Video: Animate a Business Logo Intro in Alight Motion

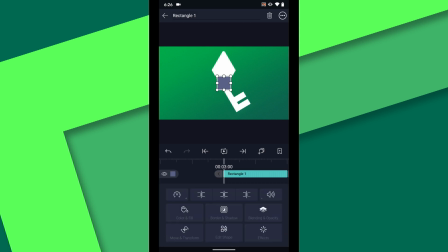501s
Start with a new rectangle shape at 3 seconds. Label it Energy. And position it below the logo layers. Change the fill color to black. Tap Move and Transform.
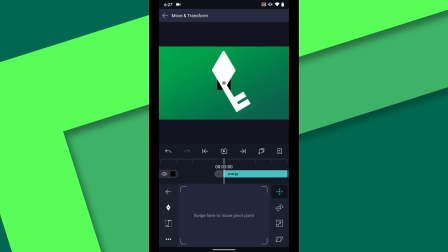519s
And then tap on the position icon again so you can move the pivot point. Slide the pivot point to the left edge of the shape. Position the left edge of the rectangle along the midpoint of the key symbol. Now I'm going to increase the scale of the layer until it fills the frame vertically.
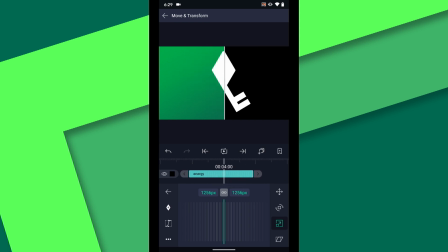536s
When the key and text animate between 4 and 410, I will also animate the scale and position of this rectangle layer.
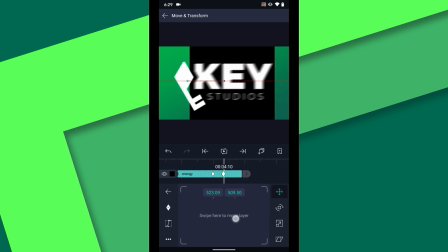544s
I want the rectangle to just fill the gap between the key and the text.
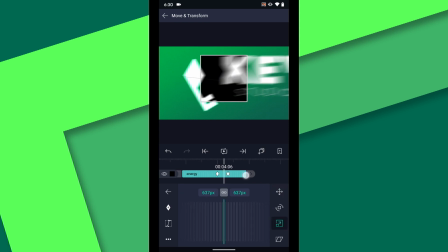554s
Remember to add the easing curve to the animation so that the pacing matches the logo layers.
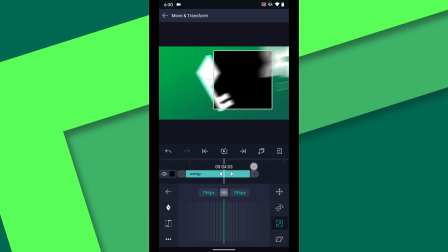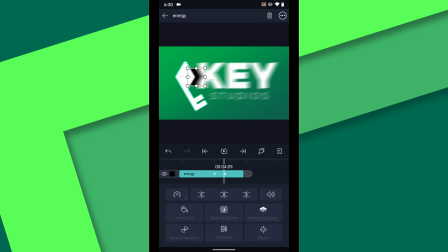567s
In the Blending and Opacity menu, change the Blend Mode to Screen. Then go to Effects, Add Effect, and select the Lightning effect. Adjust the start and end positions to make it look like the lightning is connecting the key to the text.
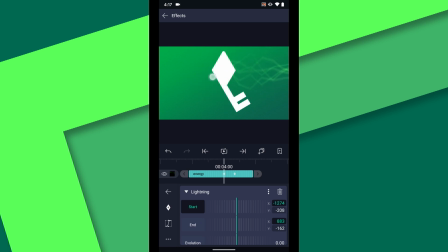I will animate the evolution throughout the duration of this layer.
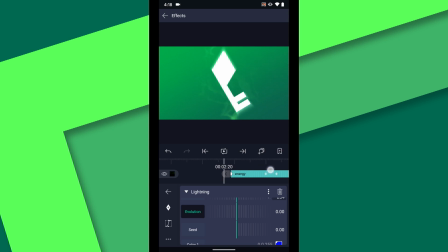I'm also going to add a touch more intensity and change the seed. Then I can add the turbulent displace effect on top of that.
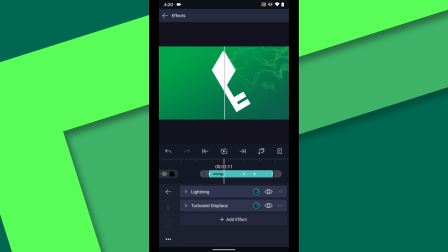625s
With this effect, I'm going to simulate a bit of physics between the two logo parts by adding some parallax. Set a keyframe at the beginning of the layer, then move to the end, and set the X value to minus 100. Next, I will add a wipe effect.
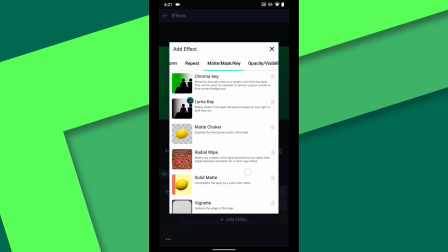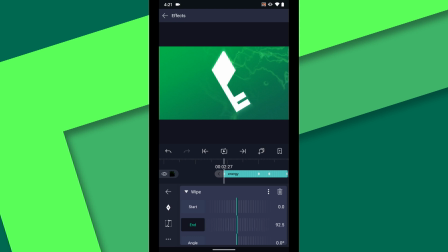651s
At the beginning of the layer, move the end property to 0 and add a keyframe. Then at the 4-second mark, increase this to 100. If you scrub midway through that wipe, you can see the edge has a hard cutoff. I will increase the feather to 20 to soften that edge.
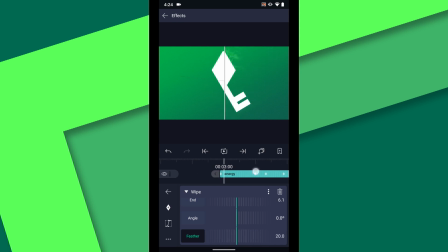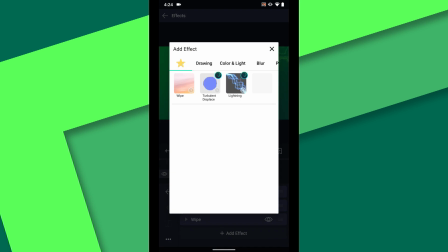676s
The last effect I want to add to this layer is a motion blur to match the other logo layers.
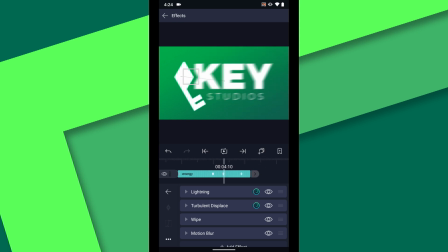685s
Finally, I will trim the end of this logo layer at 410, where all the animation ends. Alright, we're nearly done, just a couple of finishing touches left. First, I'm going to add a little bit of shake to the key symbol.
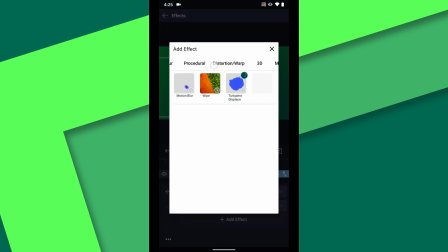695s
Under Move Transform, select Auto Shake.
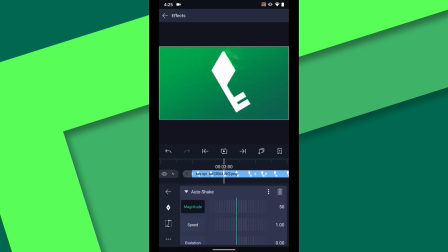700s
At 3 and 4 seconds, set the magnitude to 0, and add a keyframe. Midway between those keyframes at 315, crank up the magnitude to 35. We will also set the speed to 5.
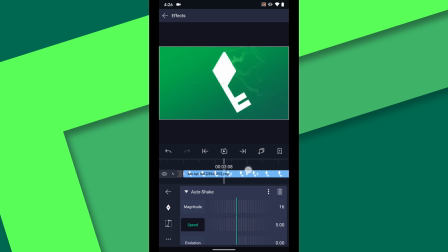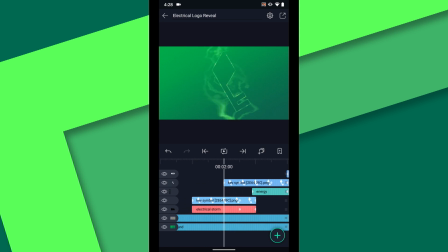723s
Next, I want to add a flash of light when the key comes onto the screen. In order to brighten all of the layers together, I'm going to use the copy background effect.
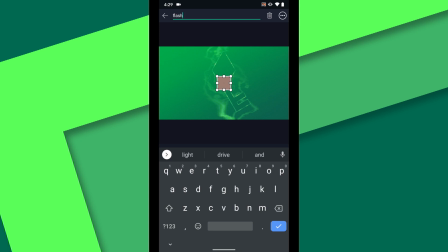730s
I will quickly make another rectangle, call it flash, stretch to screen, scale it up,
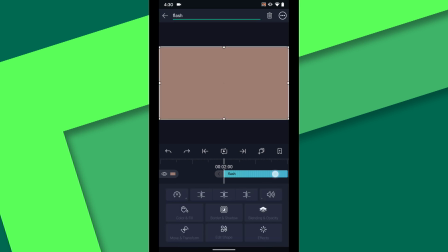742s
and trim to 1 second.